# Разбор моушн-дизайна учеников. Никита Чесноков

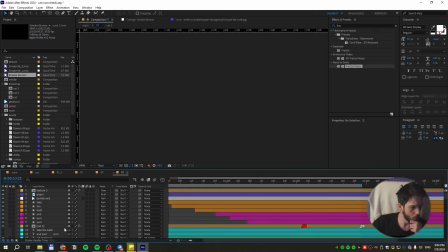41:23 не поставишь эту бутылку. Где у нас тут бутылка-то?
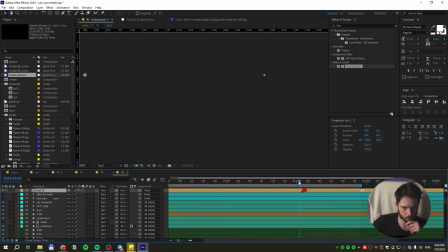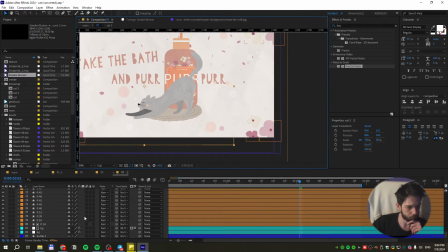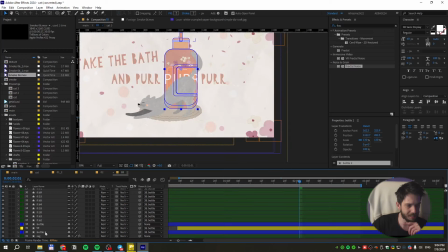41:42 Бутылка же так по-дебильному сделана, тут надписи отдельно, бутылка отдельно, вот этот миллион слоев. Вот это тоже, конечно.
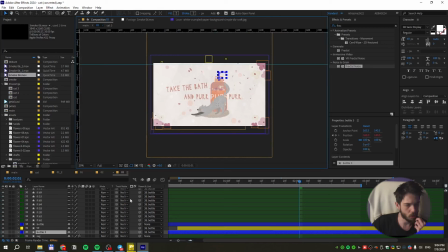41:56 Это тоже, конечно, не очень хорошо.
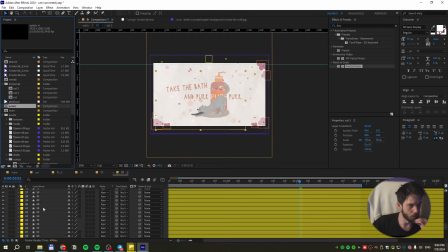42:01 Что, нету бутылки просто как бутылки? Нет, ну давай возьмем как есть.
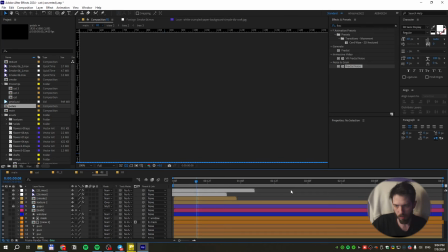42:06 Вот у нас, вот сцена. По композиции, Денис, ты какую сцену имеешь в виду? Здесь их три. Наверное, вторую, да, с ванной?
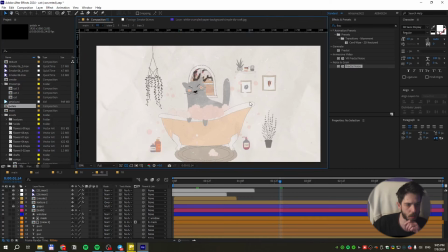42:19 Сцена ванной. Перегружена. Да нет, нормально все. У нее, смотри, как она откадрирована.
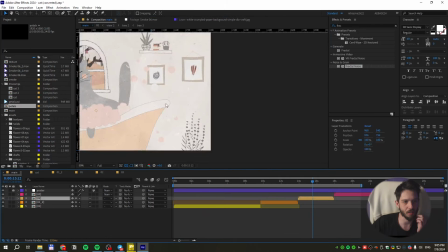42:25 Смотри, у нее сцена изначально вообще какая. Она ее откропила здесь.
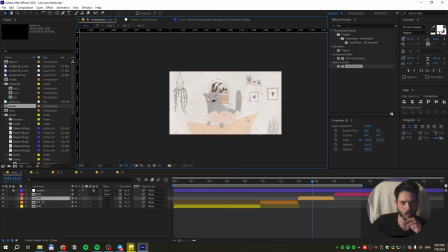42:31 Не, слушай, сцена, в принципе, на мой взгляд, окей. Но бутылку я бы сюда точно никуда не ставил. Ну, типа, вот у тебя сцена. Типа, вот эта бутылка.
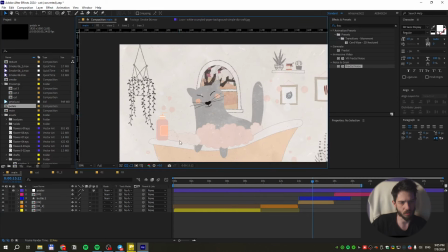42:45 Куда-то ее сюда ставить. Вся, весь антураж портится. Она больше похожа, знаешь, на что? Не как шампунь, а как будто горчица на хот-доге стоит. Ну, вот реально. Вот, хочется нажать, чтобы на хот-дог горчицу выдавить.
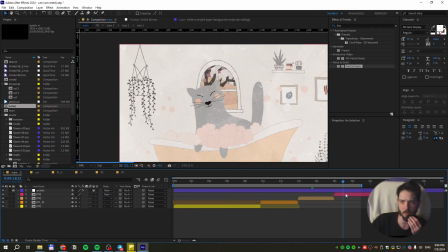43:04 Точно нет. Да, мне кажется, это бесполезно. Поэтому здесь единственный момент, где мы можем себе позволить бутылку поставить, это вот как раз-таки пэкшотная сцена.
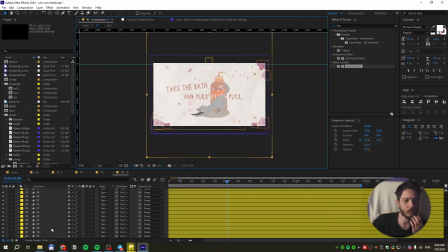43:12 Вот, но, соответственно, для пэкшотной сцены нужно заставить кота,
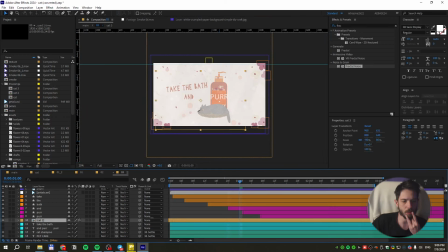43:18 здесь, немножко попозже заниматься своими гимнастическими упражнениями. То есть, ну, наверное, где-то вот тут вот он должен начать заниматься гимнастикой.
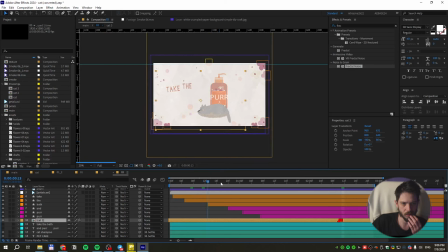Два с половиной. Ну да, где-то так. Вот где-то 2,5 секунды у нас здесь остается на то, чтобы понять, что происходит. Пытаться прочитать текст.
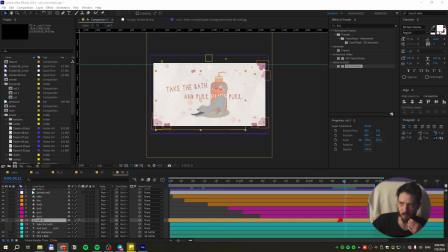43:51 И, соответственно, ну, увидеть, что здесь все нормально.
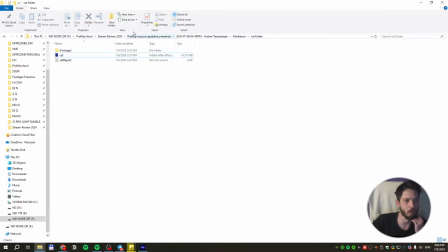43:58 То есть, фактически, вот это единственная проблема здесь, это пэкшот бутылки. В остальном вроде как все неплохо. Татьяна, давайте посмотрим вашу работу. Ну, опять же, работа Алены очень крутая.
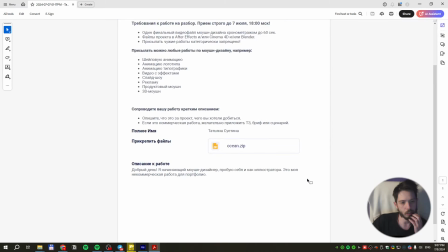44:10 Здесь, как бы, тоже такой момент. Начинающий моушен дизайнер, пробуй себя и как иллюстратор, а не коммерческая работа для портфолио.
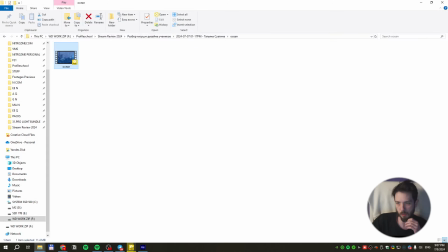44:18 Интересно посмотреть. Давайте посмотрим. Очиан.
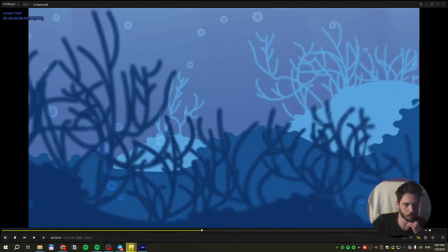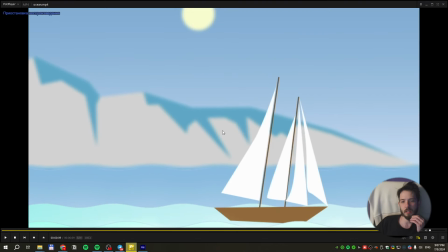44:32 Так, ну, здесь на самом деле есть два момента. Первый, нравится анимация. То есть анимация действительно хорошая, она такая довольно плавная, при этом графики на камере довольно хорошо реализованы в целом,
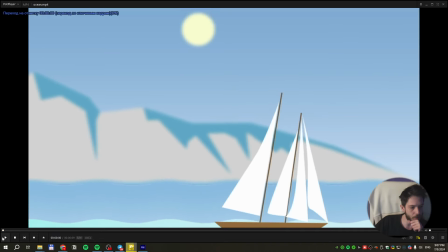44:44 и целом она, так скажем, не вызывает каких-либо там именно
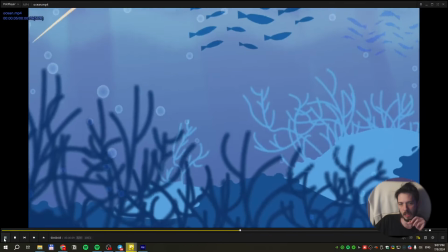44:52 негативных моментов. То есть по анимации здесь все очень круто на самом деле.
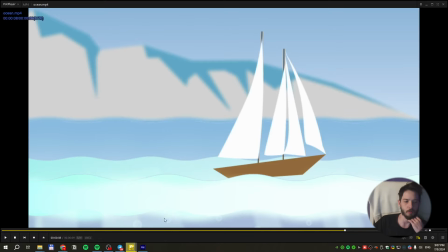44:55 Вот именно по движению камеры и по внутреннему движению каких-либо там объектов.
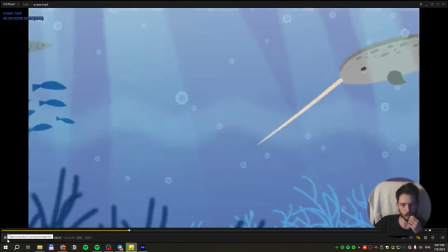45:02 Смотрите. Опа.
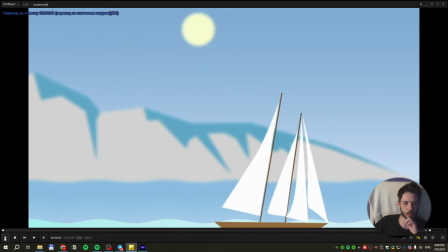45:09 Здесь паруса, так скажем, задуло. В принципе, все ок. Есть другая проблема. Самая первая и самая, наверное, главная проблема – это блюр. А точнее, depth of field, который здесь попыталась сделать. Не надо.
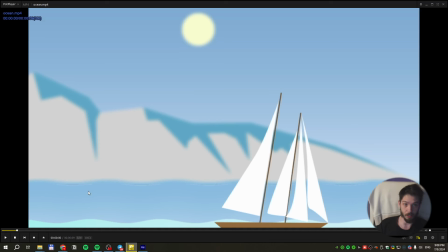45:26 От слова совсем. То есть, вот этот блюр на фоне, который типа там расфокус, еще что-то, он только всю картинку испортил.